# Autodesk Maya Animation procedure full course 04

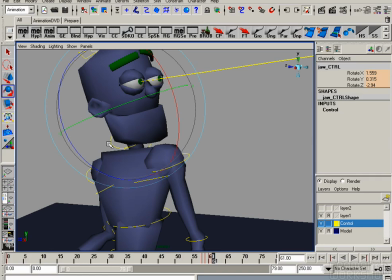Then you have the mouth, you have the eyebrows.
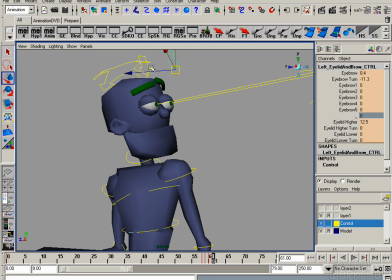This all in combination is, I think, even more important than the body,
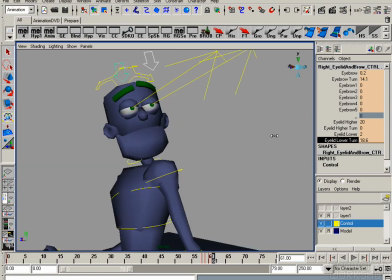because it says so much about the character, about his mood, about his everything. So be aware
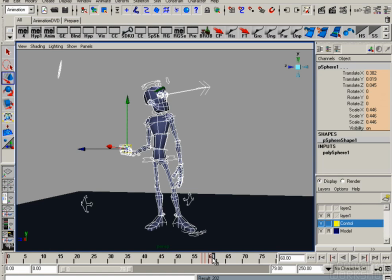that the face is really, really, really important for the appealing of the character.
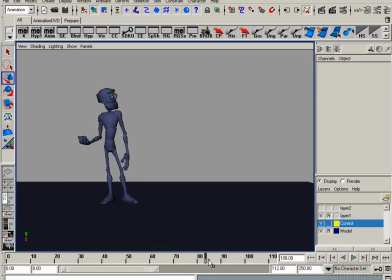Yeah. And as you see in the animation, it's better. The eyes look cooler, but I have to adjust them his pose.
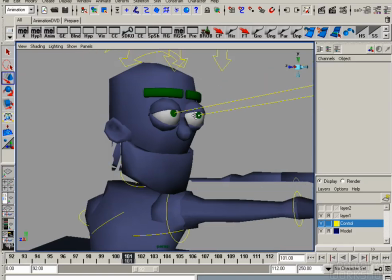So let's go in and make it look nicer or more in his character.
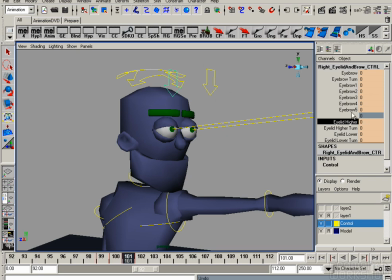So make it cooler. For that, lower the eyelids. Exactly. Lower them. And
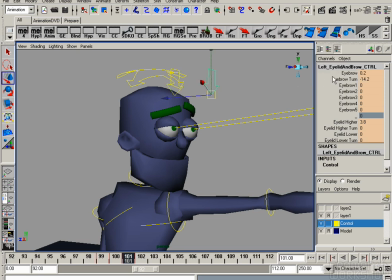turn the eyebrows. Do that for I know what I do, dudes.
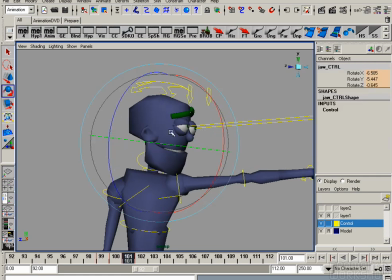No problem. Yeah. Little smile, yeah.
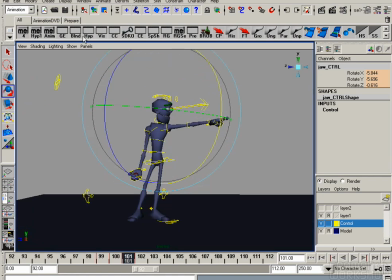I can't really do it with that rig because he has a very limited facial expression
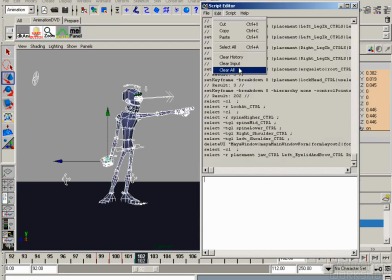regarding smiling or doing some phonemes.
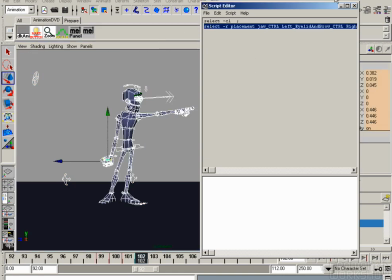Okay, what I can do now is I make a selection by the script editor.
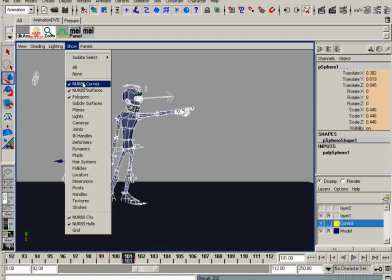I just select all the controllers. I can put it into the shelf.
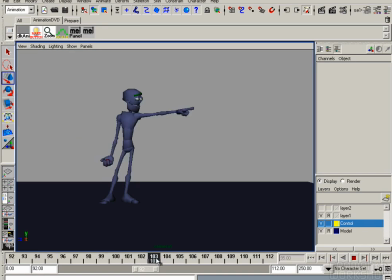That's quite helpful. So I can select the controllers even though they are not shown,
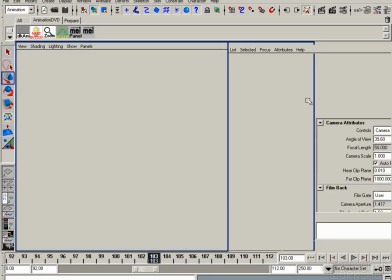or I can just select the controllers if I select the mail script.
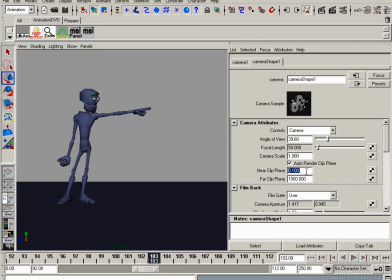And here I can adjust the clipping plane for the eyes, and I can do that by changing the near clipping plane.
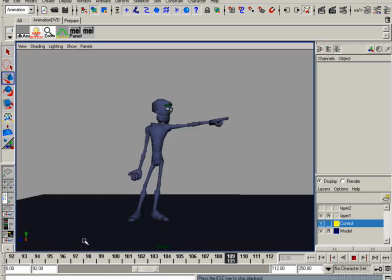And this looks much better now. Sometimes you have to play around with that.
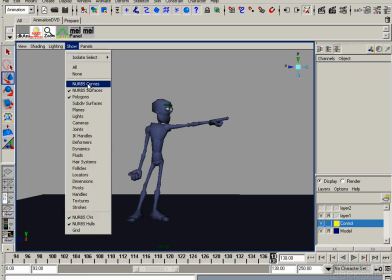If two objects or polygons are coming too close to each other, Maya sometimes doesn't know which one of them to show.
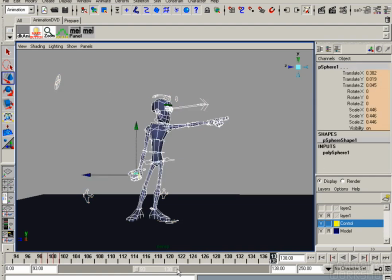And you can adjust this by the near clipping plane.
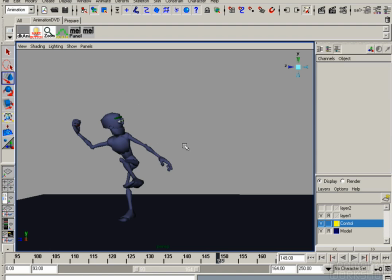Alright, so let's move on and adjust the next pose.
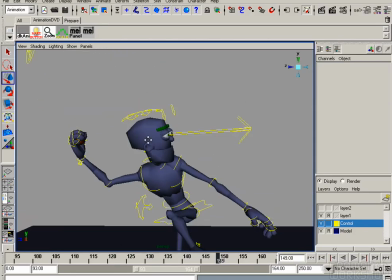Okay, I don't know if I told you some of the definitions for
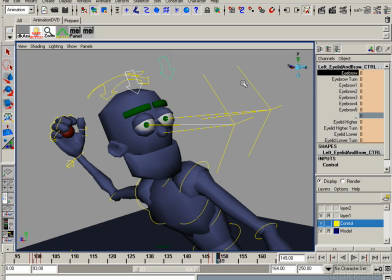key pose and extremes and breakdowns. I mean, I talk about it all the time, but I don't know if I told you exactly what it means. So first, I want to tell you what a pose is. A pose is a posture of a character at a specific time.
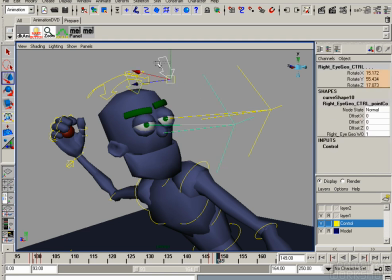And it shows what is happening at the moment and what the character is feeling. And several of these poses behind each other describes the animation.
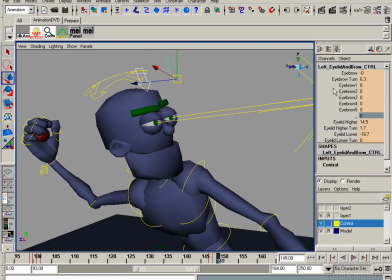And there are different definitions for the poses. So you have the key pose, the extreme, the breakdowns, and the in-betweens.
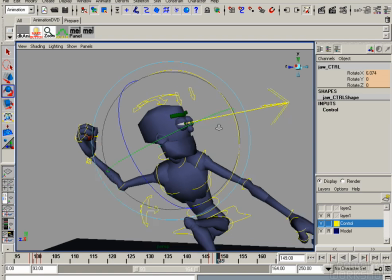And the key pose, that is what we're doing now, describes the main mood or action of a character.
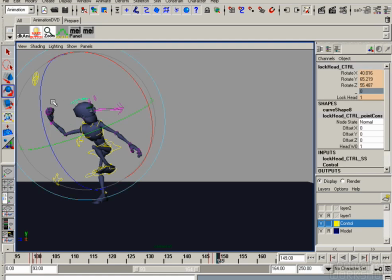And this is important because it tells the story point of the shot. So we see exactly what is happening and when is it. And the extremes, those poses stand for the start and the end of a new direction.
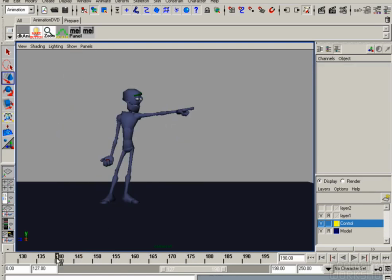So for example, also for that throwing the ball, in that exactly that pose, that anticipation. But for me, the key poses and the extremes can be the same like it is in that case. So if I do build up my scene, usually I put in both.